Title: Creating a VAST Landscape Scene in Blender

Hey, I'm delusional, so I thought I could create a huge landscape scene in Blender in only 3 days. I was wrong.
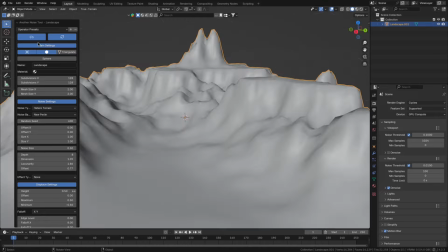The first thing I did was making the base. I feel the regular ANT landscape generator is too basic, so instead I got a height map,
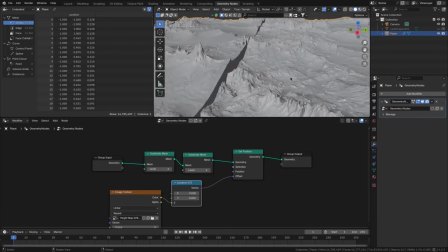in this case from Motion Forge Pictures, and used geometry nodes to displace a plane with it.
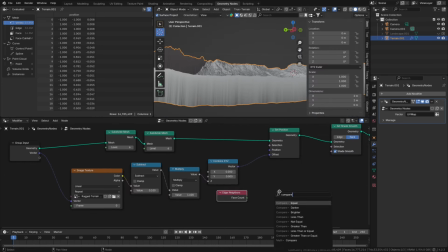Fixing the messed up edges as well.
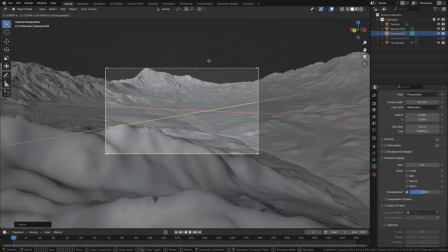Yeah, look at those erosions. Those are a lot better than what I could have gotten with Ant Landscape.
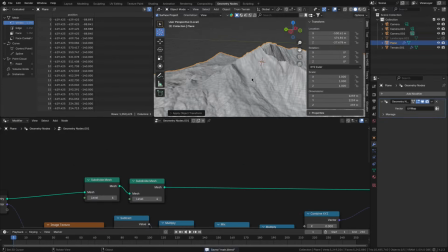Then after adjusting the scale, I'm gonna import another mountain height map using the same method, place it in the foreground,
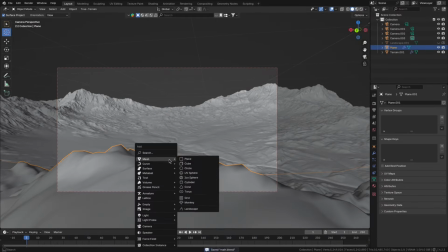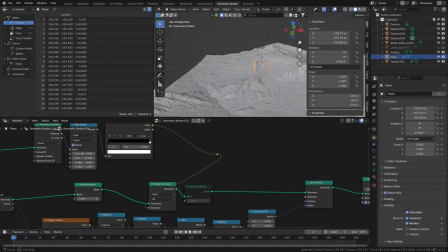and delete all the parts not visible in the shot to be able to subdivide it more without my computer crashing.
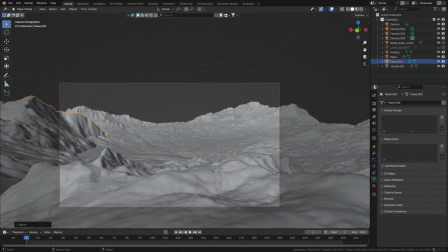But I will place some low-res duplicates in the middle ground to make it look more mountainous.
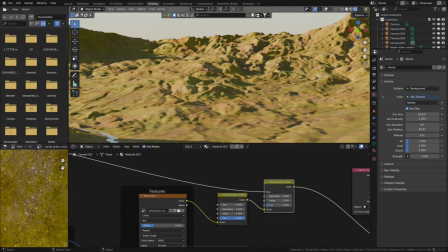Now for the materials, I'll separately mix lots of different grass and rock textures together using noise textures.
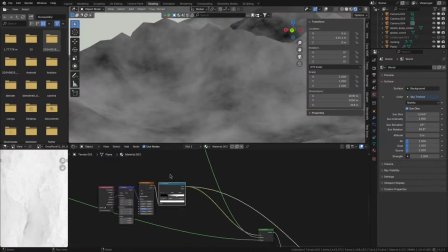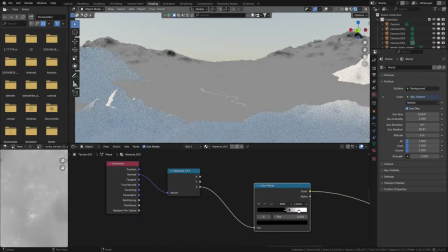And then mix between the grass and the rock using the Z channel of the landscape's normal.
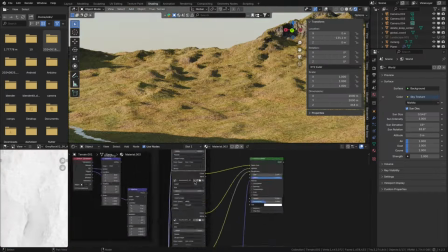I'll do some other stuff as well, like turning down the specular and increasing the bump to levels that would normally be way too strong. But I learned all this from one of Martin Nauter's videos, so I'll link it in the description.
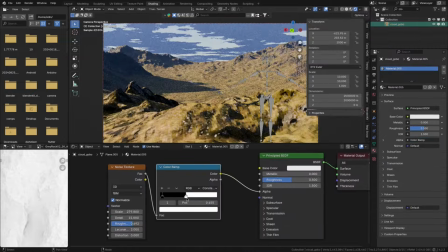Adding a cloud gobo as well to give the landscape a bit more depth.
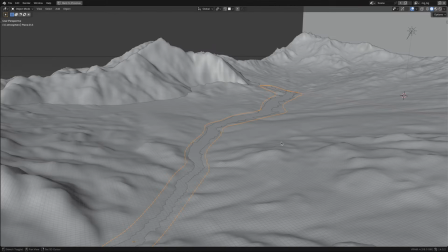This channel here looks like it's perfect for a river, so I'm gonna model one into the landscape.
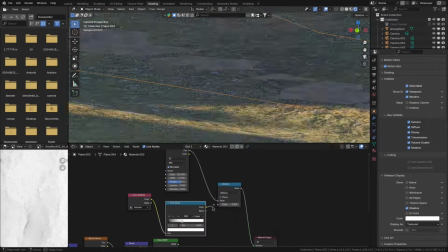For its material, I'll use a glass shader displaced by a noise texture mixed with a white Principled P SDF that has its roughness set to 0 for some foam.
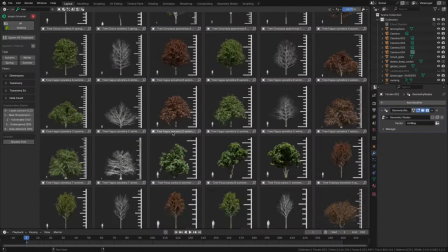Now let's breathe some more life into the scene by scattering loads of trees and shrubs.
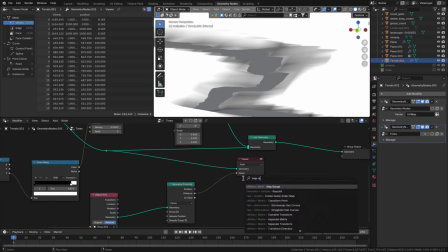Some in the valley and close to the river, but most on the mountains.
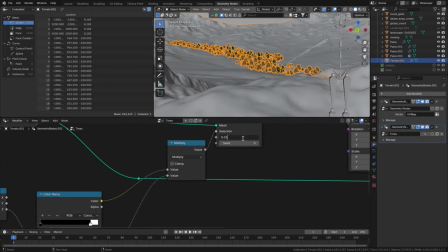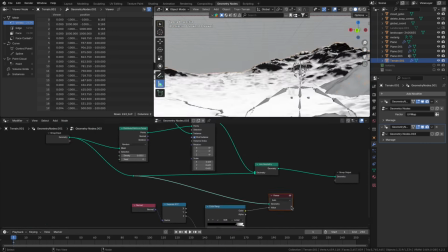I do this using geometry nodes because it gives me ultimate control over how the trees are placed.
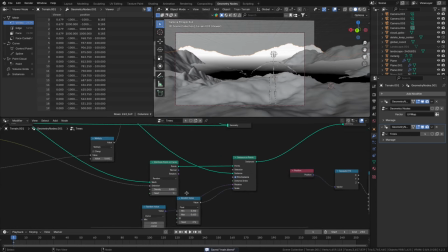I can prevent them from growing too high up or too steep of an incline, for example.
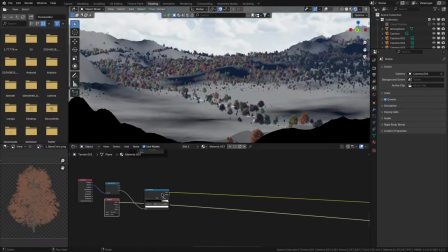I wanted some of these bald spots to translate over to the material, so I'll mix some rock into those places as well.
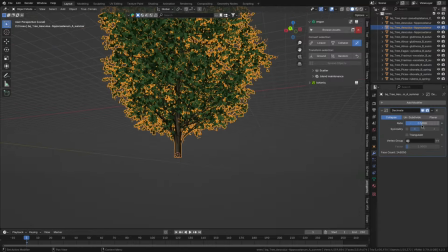Because this is getting pretty heavy, I went and decimated the plants.
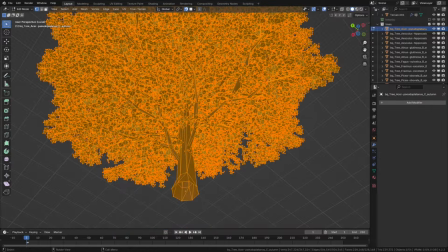First on collapse mode, but then also on planar, because that way I'm able to reduce the resolution much further before they break.
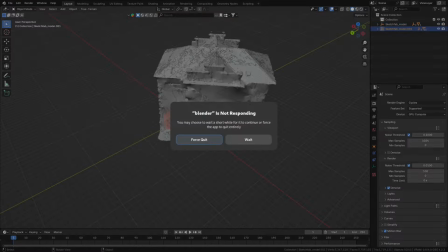Now I also want a village in the valley, so I downloaded loads of houses off of Sketchfab, credits to which are in the description.
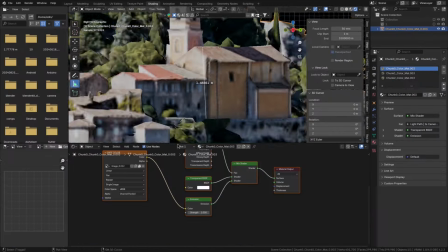I'll import them, fix their scale and decimate them as much as possible.
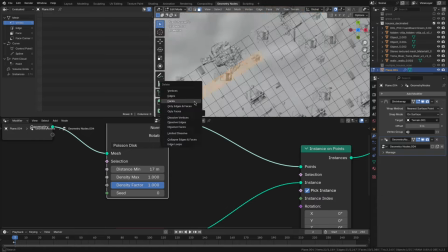Then I'll shrink wrap a subdivided plane to the landscape and arrange as well as delete its elements to form streets.
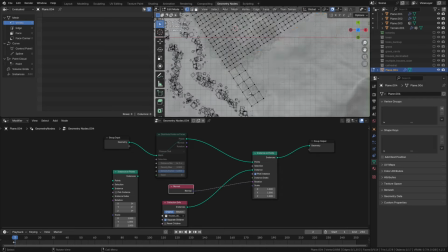Instancing houses on its vertices using geometry nodes.
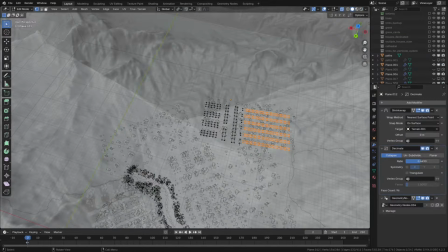I realized I didn't want it so densely populated, so I used a noise texture to way cut down on the amount of houses.
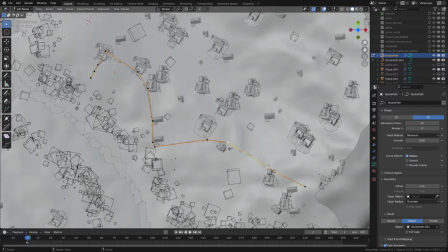Then using a curve that I'll again shrink wrap to the landscape to add paths between all of them.
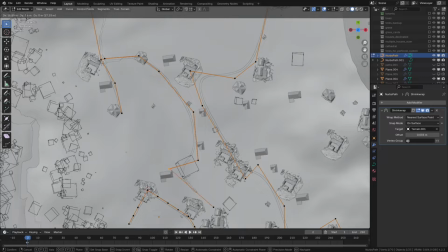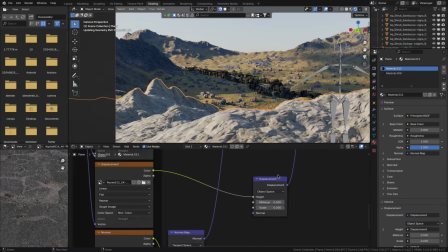Moving on to the foreground, I'll give it a rock texture. And now the 3 days I had originally given myself were over. But I still need to create the rest of the foreground, and also I think the whole render still looks pretty rough, like pretty embarrassingly bad.
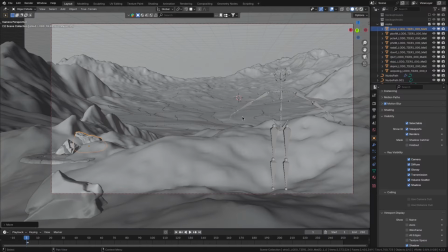Before I address that last part, I'm gonna add some grass to the foreground as well as some rocks and shrubs.
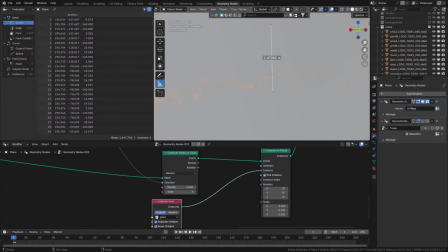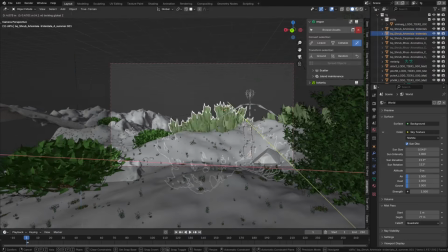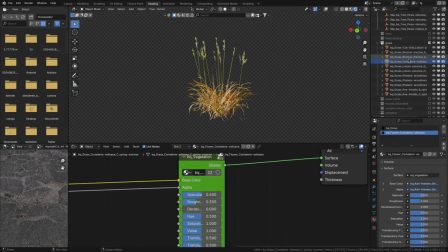Tweaking their color to better match the rest of the scene. But now to fix the overall look of the render.
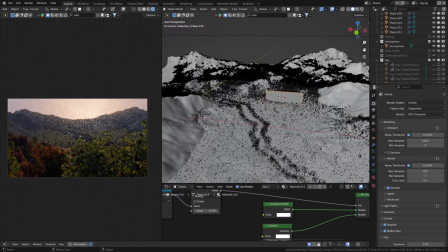I mainly experimented with the lighting and adding some guard rays. They took an eternity to render though, so I removed them again.
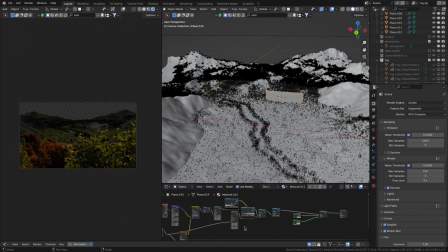Also trying to have the valley covered in fog.